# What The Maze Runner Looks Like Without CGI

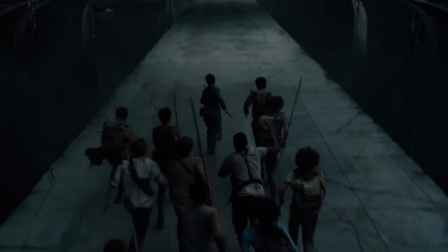Yeah, I saw one. You didn't just see it.
So how did they do the scenes with the actors battling them so well?
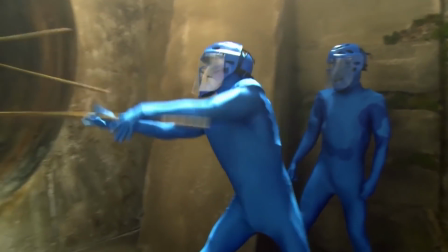Cue the stuntmen in blue. While they aren't nearly as terrifying as the creatures themselves, they put up a pretty good fight with the actors.
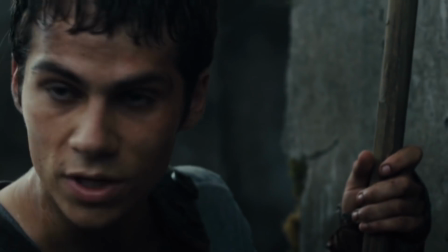Check out these long blue poles they used in the real battle on set.
When we stay close, we stick together, we get through this, we get out now.
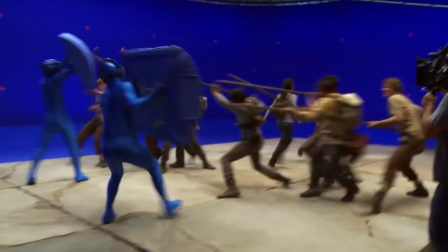We can see they're holding large blue pads as well to help build out the shape of what we see in the final cut.
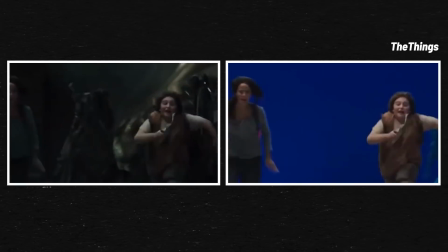Definitely not so scary to run from.
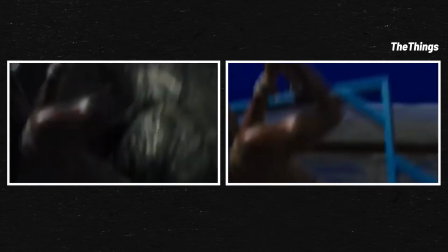As for this scene, the trick to making it look like the Griever was actually lifting the actor up was having two stunt people holding him up in this giant rig.
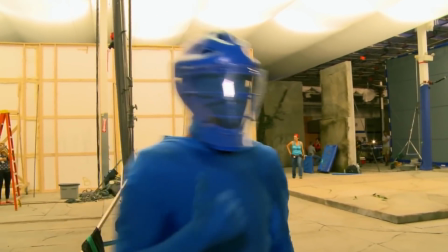Who knew stuntmen in blue morph suits could be so effective? Oh, and when the Griever catches fire?
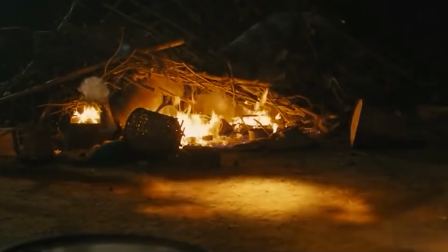Yeah, that's completely done with VFX. Extremely good ones too.
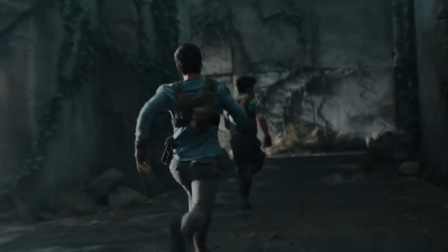It might seem like a small detail, but the running ivy we see throughout the maze is incredibly complex.
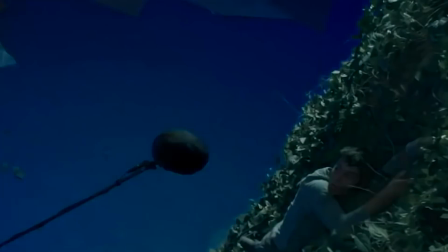So much so that they actually created brand new software to do it.
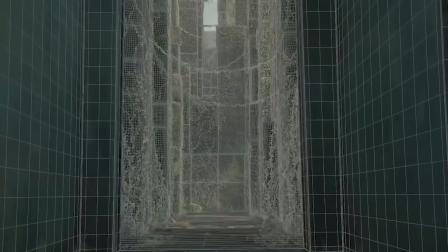If we look closely, we can see how many variances there are between the thickness of vines and the leaves themselves, plus the fact that they turn towards light, just like real ivy.
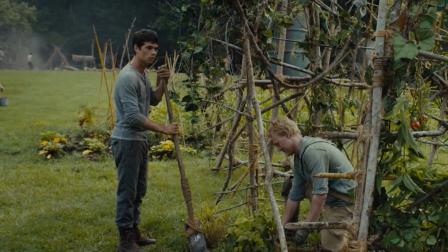They don't even try climbing to the top. The ivy doesn't go all the way to the
top. This edition played even more of a role than you'd think.
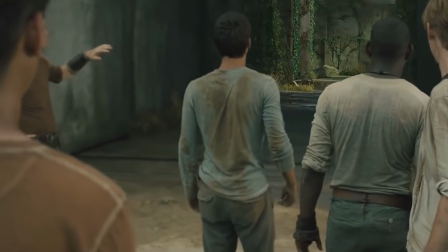They were actually responsible for differentiating the look between scenes that were filmed in the exact same location.
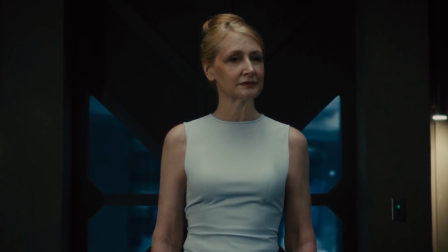It's time now to begin Phase 2.
The second film in the franchise had plenty of CGI.
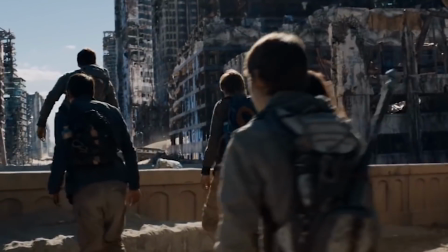All these giant, abandoned, and desolate buildings? Yeah, that's all computer generated.
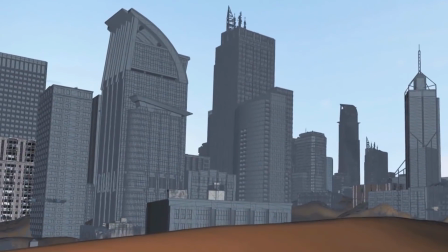The creation of these was actually pretty complicated. To make it accurate, they first created full cities and then broke them down so they look like what we see in the movie.
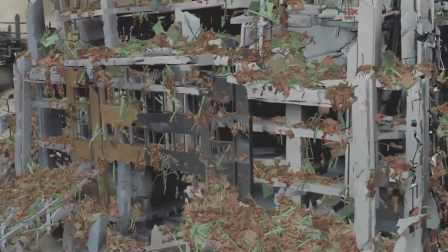They used a special technology called particle-based weathering, which allowed the city to decay in the most realistic way possible.
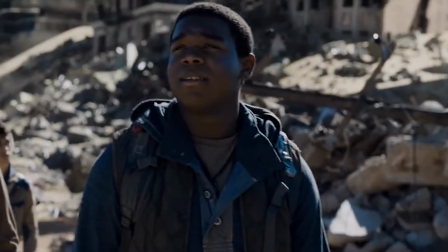No wonder it looks so incredible.
What the hell happened to this place? Doesn't look like anyone's been here in a long time.
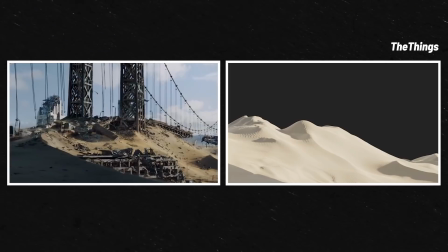Oh, and these giant sandy dunes? You can bet those are all created by the effects artists.
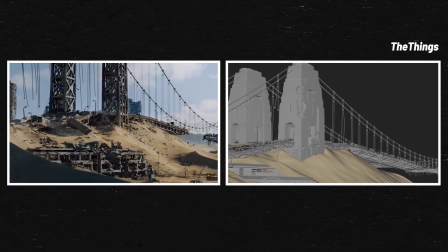The sand wasn't just added in loosely, though.
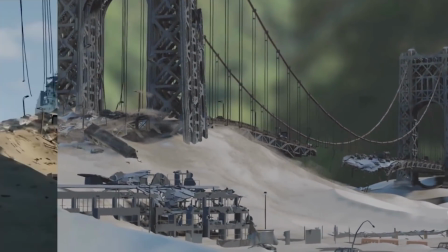The artists actually did simulations to see how sand really moved in the wind and then replicated the ripple patterns that would actually appear.
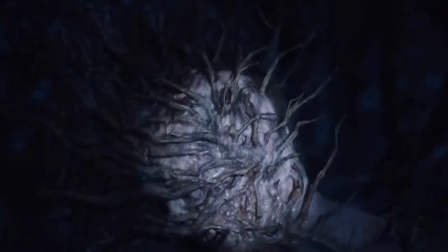Check out how natural these look. Then there are the sewers filled with evil cranks.
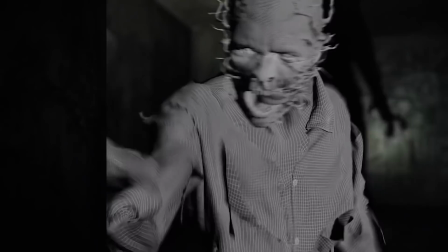All CGI. The motions of the cranks was motion captured by circus actors who were double jointed, and the result is super terrifying and creepy.
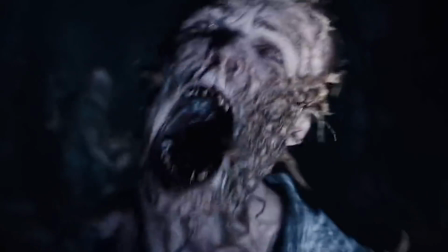CGI was used to add in all the strange, veiny, and vine-like looking details on their faces as well.
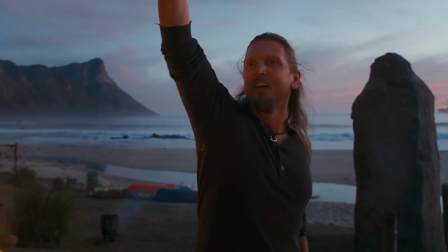And welcome to the safe haven!
Let's talk about some of the scenery.
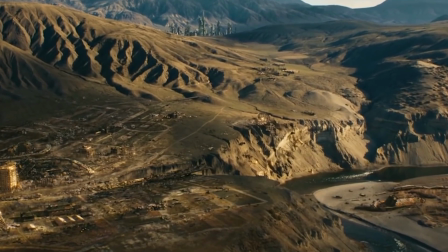It's pretty vast and really brings the worlds to life.
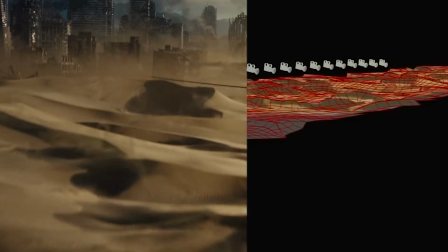In the films, there were hundreds of shots of the environment that were all CGI, including this one of a helicopter flying through the sandy dunes.
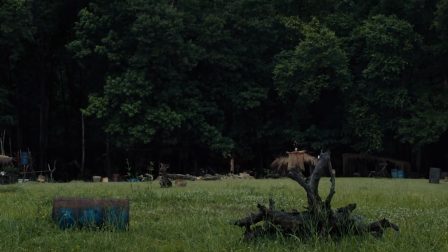Welcome to the Glade.
The Glade itself in the first film was actually a real location, but not nearly as big as we see on screen.
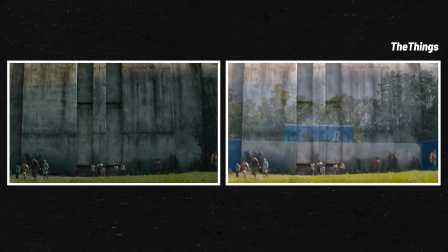We can see in this shot there's a small part of the maze built. This facade is where a lot of the dialogue scenes were filmed up close.
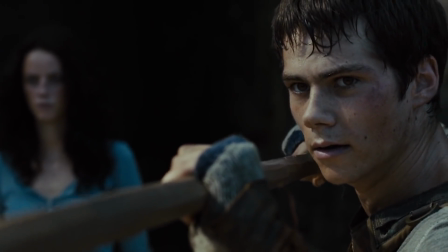We don't belong here. Hey, this place isn't our home.
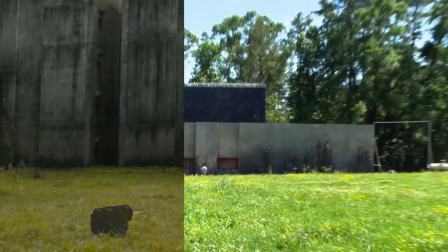The walls we see here are only 20 feet high, but the CGI used extends everything we see to appear much, much larger.
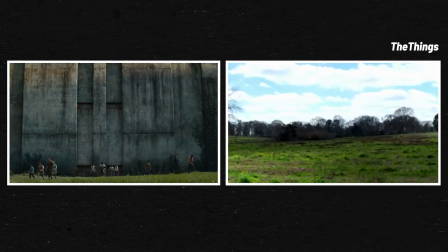Shadows had to be considered as well, and was simulated so they were all uniform and matching where the light was hitting walls.
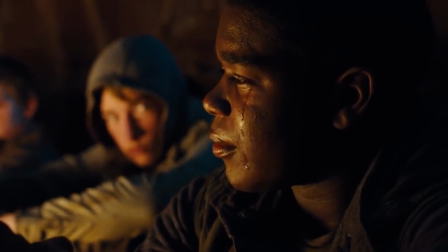I never thought I'd say it. I miss the Glade.
Oh yeah, and this elevator shot?
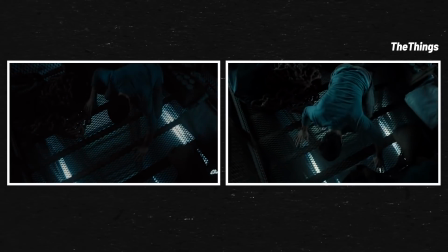Not so dramatic when we see that it was just a cage surrounded by green.
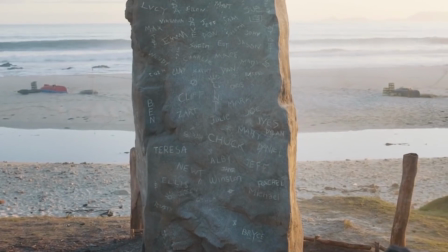It's honestly a bit surprising to see so many seemingly simple shots needing CGI to be done.
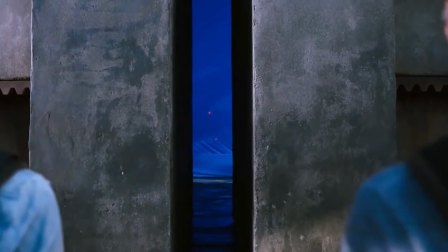But our Glade was a real location. It was its own little world.
We can't believe how much work went into creating these movies, and so flawlessly as well.
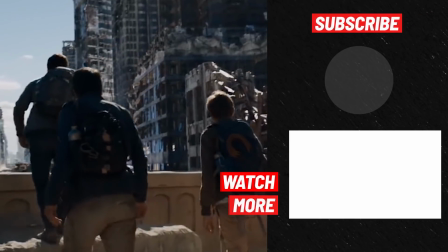While we knew they likely didn't build 100-foot tall moving walls and destroyed cities, we never could have guessed how much CGI contributed to creating the environments.
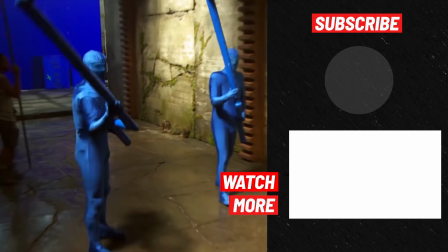We have to say though, impressive as the Grievers are, we're also pretty big fans of the blue stuntmen running around with poles.